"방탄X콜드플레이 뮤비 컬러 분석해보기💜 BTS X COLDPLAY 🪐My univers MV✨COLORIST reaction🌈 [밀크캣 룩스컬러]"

안녕하세요, 우리 보석이들. Hello, everyone. It's Milkan and I'm Ami. 안녕. 아시는 분들은 아시겠지만 제가 이제 BTS 아미가 된지좀 오래됐는데 정말 방탄을 너무 사랑하고 이번에 멤버십도 또 갱신을 비싼 걸로 한 아미인데요. 이번에 제가 너무 또 좋아하는 콜드플레이랑 같이 콜라보레이션 해가지고 My Universe라는 BTS랑 콜랩한 뮤비가 나왔는데 이 뮤비를 사실 아까 낮에 엄마랑 같이 그 라이브로 봤어요. 이제 바로 올라온 거를. 근데 이 뮤비가 너무 잘 만들었고 컬러적으로 상징적인 게 많아가지고 여러분들에게 좀 보여드리고 설명해주고 싶어가지고 그래서 이렇게 영상을 켜게 되었어요. 물론 제가 이제 한국말로 하니까 이제 외국 아미들은 알아먹기 힘들 수 있지만 혹시 여권 되시는 아미분 있으면 자막 부탁드릴게요.
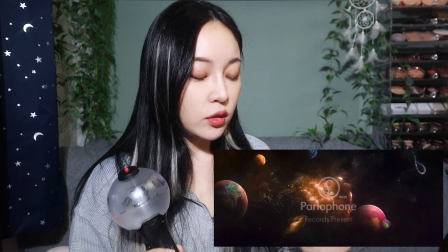[0:54]
오케이. 그래서 이제 막 이런 우주가 보이는데
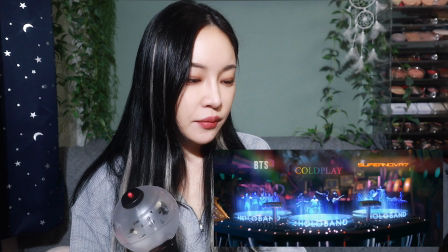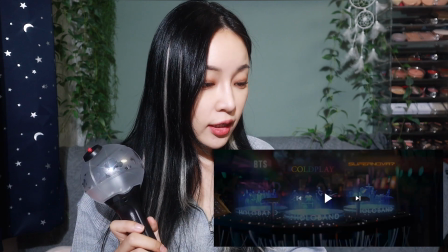[1:03]
각자 다른 그 행성들을 링크해주는 그 우주선 있잖아요.
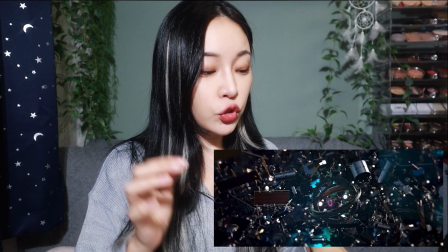[1:06]
그 우주선 컬러를 눈치채신 분들은 아시겠지만, 우주선 외곽에 이렇게 약간 하트 모양 같은 여기 보이는 게 일단 보랏빛으로 되어 있고,
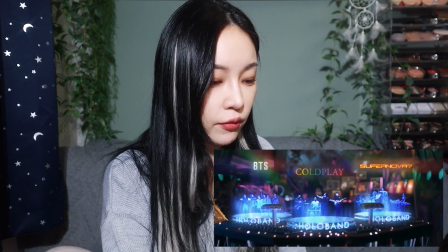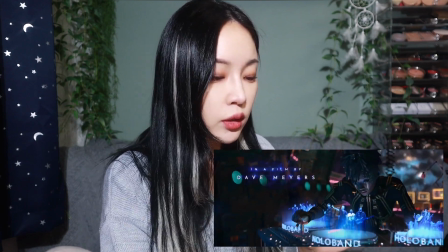[1:20]
보랏빛이 곳곳이 들어가 있어. 블루. 자, 이 블루가 또 이제 블루가 들어가 있는데,
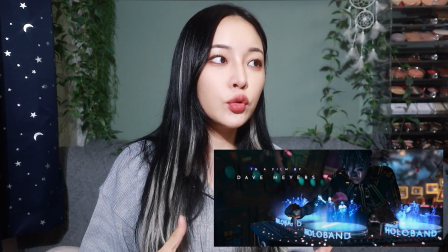[1:26]
블루는 저는 이제 어떤 색으로 봤냐면은, 블루가 주제에 따라서 담겨진 뜻이 굉장히 많거든요.
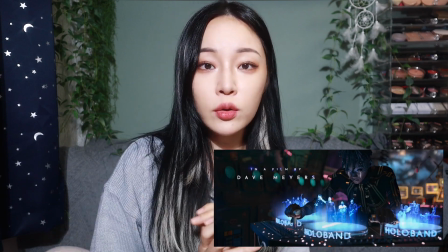[1:33]
근데 1차적으로 설명하면 블루라는 컬러는 프리덤이라는 것도 들어가 있어요.
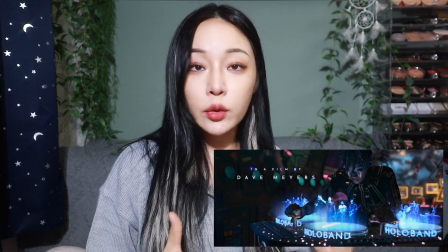[1:37]
되게 자유로운 그런 이미지가 강하고 더불어서 이 콜드플레이가 다 멤버들이 영국인들이란 말이에요.
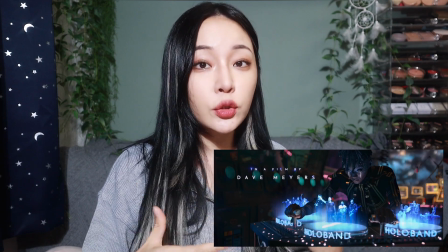[1:43]
영국은 이제 국기에도 블루가 되게 상징적으로 많이 쓰여가지고 그래서 또 들어간 게
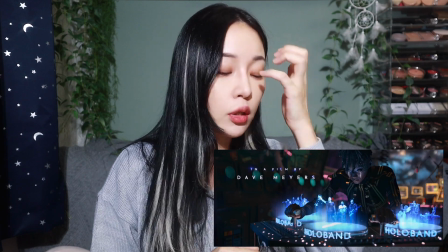[1:47]
아닌가라 싶은데 이 뮤비에서 보면은 블루랑 퍼플이 정말 많이 나와요.
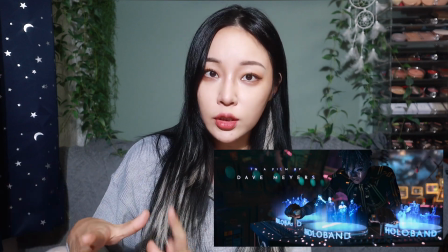[1:52]
그래서 블루는 약간 콜드플레이 영역 그런 느낌에서 많이 나오고 퍼플은 방탄의
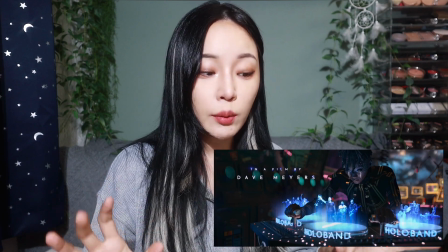[1:57]
영역에서 많이 나오기 때문에 이거 보고 그다음에 노 노란색도 유념해서 보시면 좋을 것 같고요.
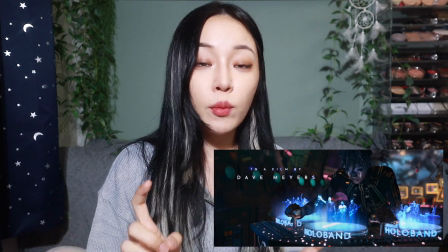[2:02]
핑크색도 같이 유념해서 보면 좋을 것 같아요.
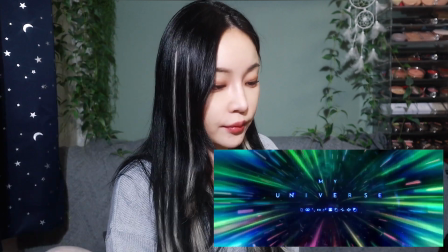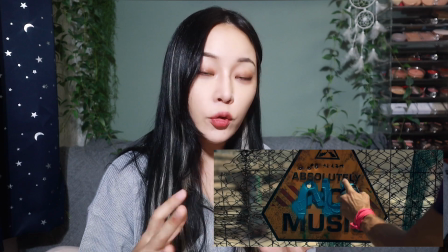[2:12]
자, 여기서도 ALL이라고 파란색으로 쓰는 걸볼수 있어요. 콜드플레이 영역에서 먼저 시작하기 때문에 블루 컬러를 먼저 가져온 게 아닌가 싶더라고요.
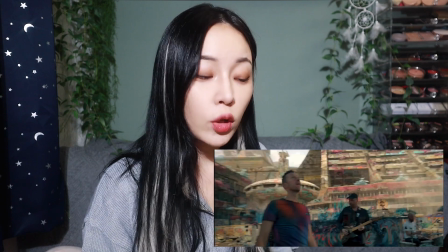[2:24]
자, 그리고 여기도 배경을 보면은 정말 여러 가지 색이 많은데 일단 메인 컬러는 블루예요.
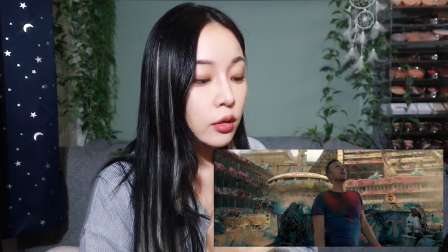[2:30]
블루 컬러가 있고, 그 다음에 저기 뒤에 핑크 컬러가 있는데, 핑크 혹은 이제 약간 색 빠진 레드라고 볼 수도 있고요.
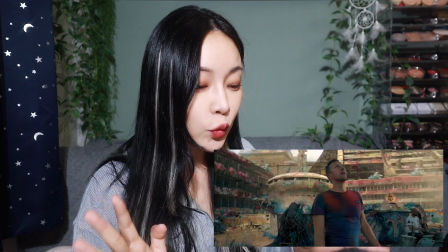[2:38]
크리스 마틴이 입고 있는 옷을 보면은 또 여기서 영국인 요소가 보이는 게, 블루가 들어가 있고, 레드가 들어가 있고요.
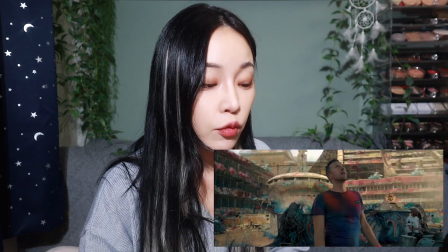[2:45]
그 다음에 방탄을 같이 콜라보레이션 하기 때문에, 퍼플이 역시 들어가 있어요.
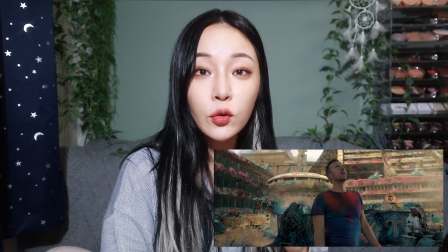[2:50]
그럼 화이트는 어디 있느냐?
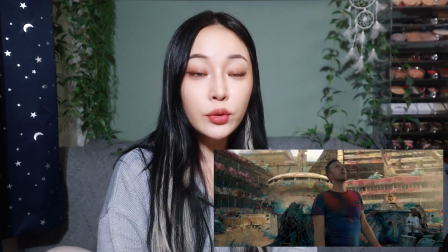[2:52]
배경에 일단 전반적으로 화이트 컬러가 또 깔려 있고, 다른 멤버들도 이제 화이트 옷을 입고 있어서, 영국적인 그런 상징 컬러도 같이 들어가 있으면서,
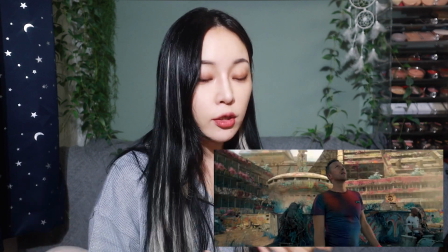[3:00]
방탄의 그 보랏빛도 같이 엮여가지고, 우리가 콜라보레이션을 했다, 한다라는 것을 일단 여기서 설명을 해주고,
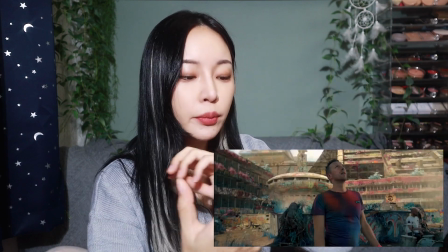[3:08]
콜드플레이의 행성에서는 되게 이렇게 막 블루, 핑크, 퍼플, 뭐, 옐로우도 보이고 조금씩 다채로운 색이 보이는데,
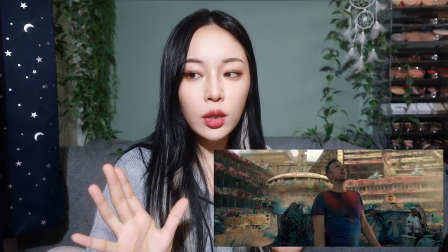[3:16]
방탄이 있는 행성에서는 되게 배경들이 무채색이란 말이에요.
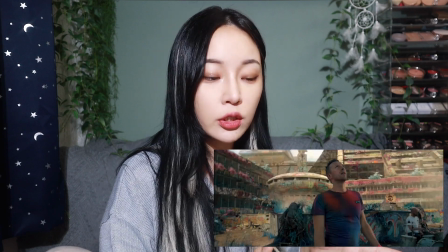[3:19]
근데 그거를 저는 또 어떻게 해석을 했냐면은 영국은 그래도 우리나라보다는 되게 다양한 민족들이 거기서 살고 있잖아요.
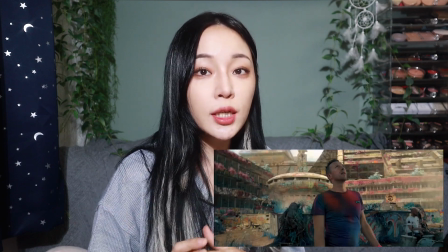[3:28]
근데 우리나라는 솔직히 아직 그렇게 다양한 민족이 살지 않기 때문에 그런 거를 또 약간
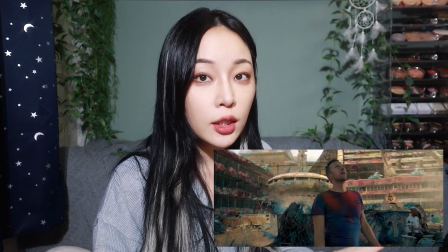[3:33]
컬러스러운 느낌으로 보여준 게 아닌가 싶기도 했습니다. 계속 볼게요.
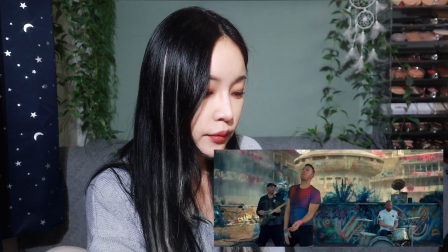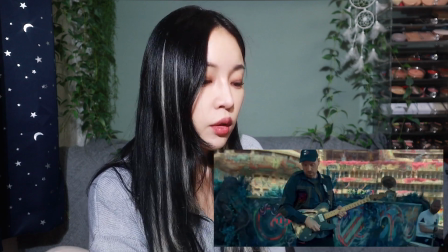[3:44]
블루. 블루가 많이 들어갔죠?
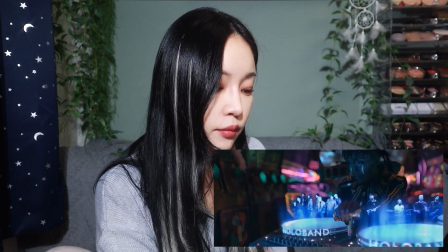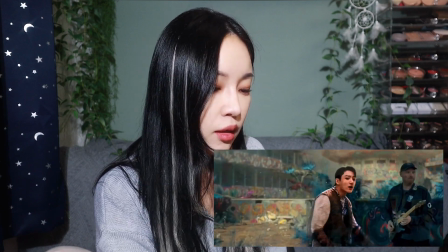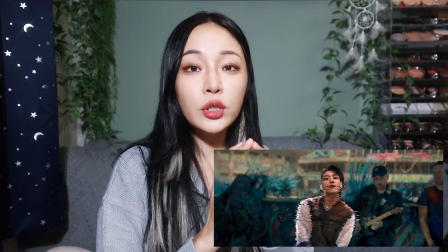[3:57]
이때는 아직 안 보이는데 지금 이제 나중에 방탄 홀로그램 보일 때그 외곽
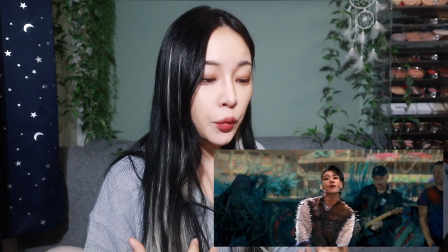[4:02]
글리치가 퍼플로 방탄 애들이 많이 빛나고 이것도 한번 더 집중해서 봐보세요.
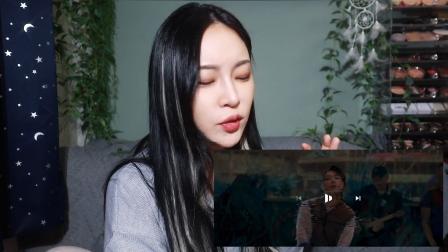[4:06]
아, 천국이.